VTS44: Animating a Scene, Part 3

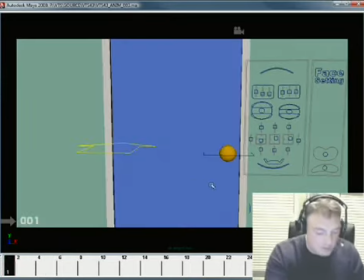I know that I'm looking at him back here as if, you know, as if his
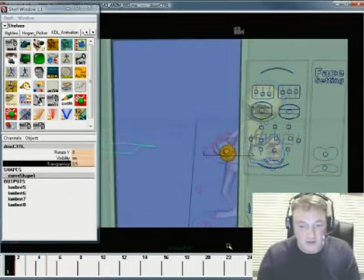transparency of the door is such that you can see through it. And I did that when I set it up, just to try and get a sense of where he's coming from and where he's going to.
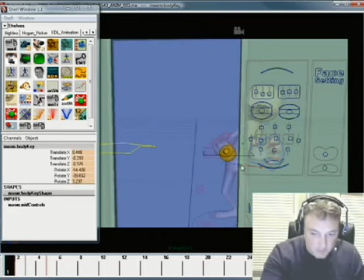And the one thing that I'm looking at is I'm pretty much gonna have to do something a little bit more extreme with this hip to kind of get him up out of the way, so that when he comes down, that gives me some room to work with here.
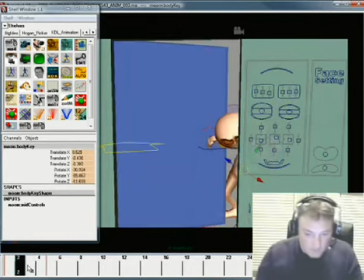Okay, the head is still fairly linear. If we take a look at it from here, and comes down here, and then it goes here.
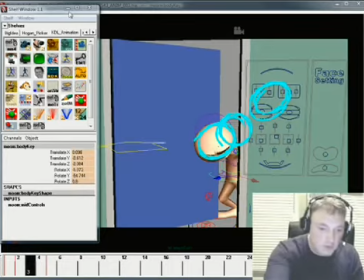Okay, it's got a little bit of a curve to it, but it would be really nice if we can just get that head down a little bit.
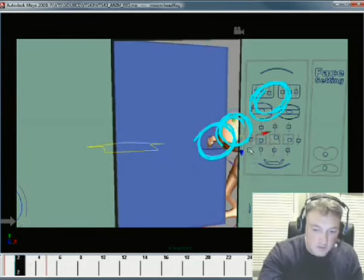Now the question is, can I just do it by moving the head, since the rest of his body is just kind of hidden? Yeah, probably. So now that's getting the head more like this. Alright, and that's closer to what I want.
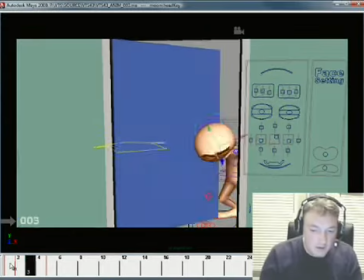Okay, and I'm doing some things here where that shape of the hip coming in through here
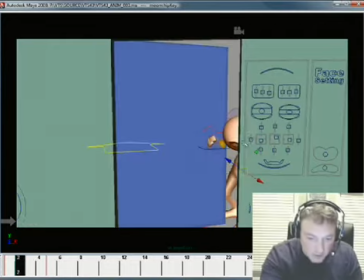isn't super offensive, but what I'm going to do is I'm going to use this little squash and stretch controller right here to kind of clean up that silhouette. Okay, this junk out here wasn't liking it too much, so I use these little squash and stretch controllers mainly to create the kinds of silhouettes that I want.
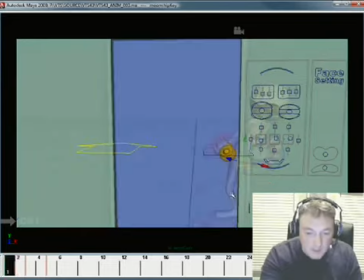And I'm watching not how the knee moves, but just how the shapes translate into the space.
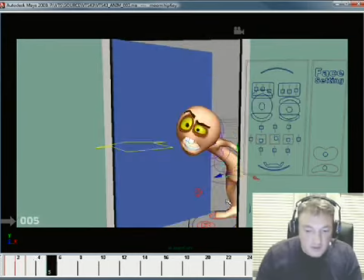And to do that, a lot of times I'll step through it very quickly. Alright.
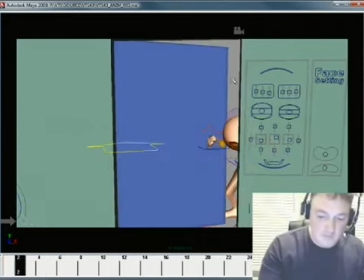Okay, so we're pretty good on that. The door is pretty good, the head's finally in shape.
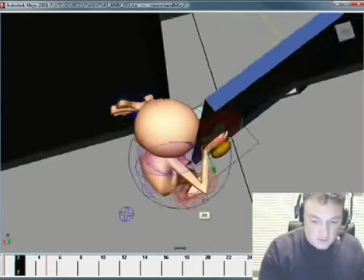You can go ahead and get this hand kind of lined up a little bit better on the door here.
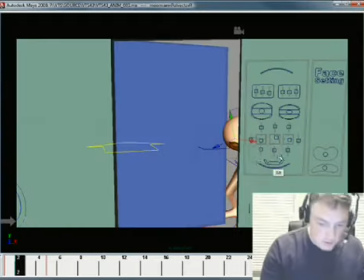can maybe do some things with the elbow here. We really don't even see the elbow, but we can do this where we can see the elbow.
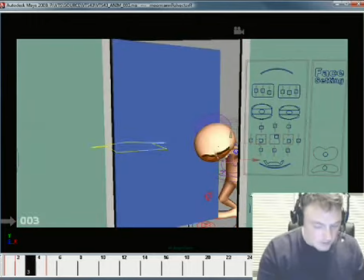Alright, you're not going to really see it back there, so it doesn't matter, but for the one frame it helps define what's happening.
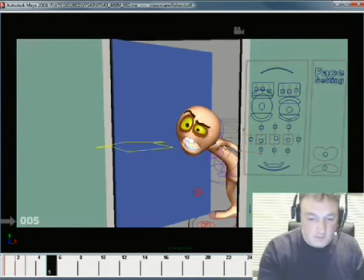Alright, and here we can move it around, but it doesn't really make any difference. We talked about that when we set up the poses in a few videos back. Okay, so there's your secondary breakdown.
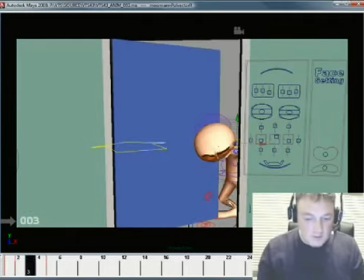You could use that as a kind of ease, and that's really more about the timing, but it's important for me to kind of get the shapes I want and the drawings I want.
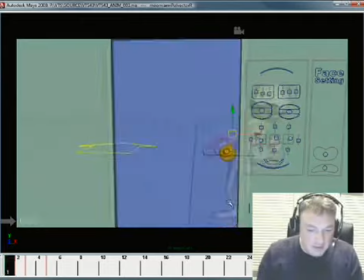I need this breakdown to define what's going on in the scene, and I'm really liking that.
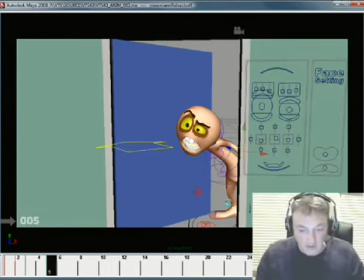Okay, so I'm just gonna hit save because, dude, I just want to save it.
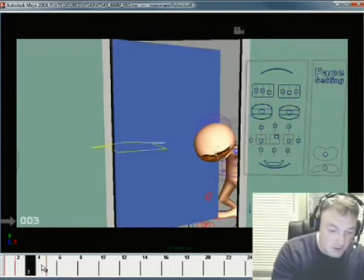Alright, let's see if we can make the next one be a little bit easier. This one will be easier because it's not as complex coming from behind that door.
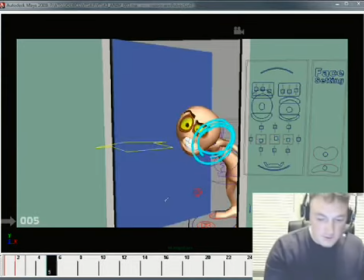Our head is here, okay, and ends up here, and we go back here.
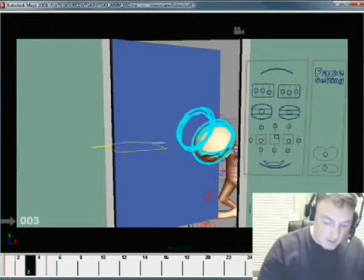It's
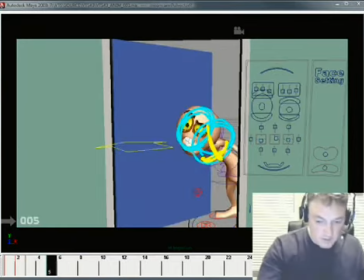you know, definitely down, and then here it's up and kind of across.
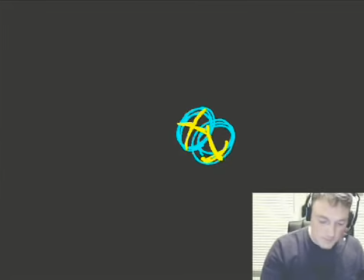Okay, so if you take a look at these two, you got one down here like this, you got one up here like this.
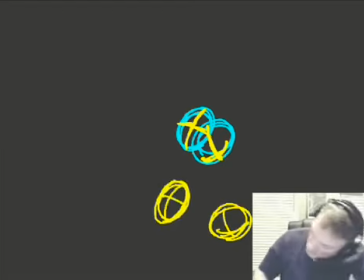So you're gonna unroll it. It's gonna unroll. So you're gonna, all three axes are gonna be at work here. What I want to try and do is kind of hit the crown of the head, and then from that rotate out the chin. What I mean is I want the head to kind of hit its terminus here, and then roll up underneath it.
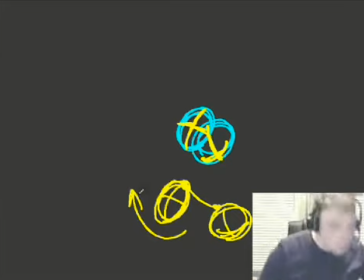It's just kind of a fun way to do things.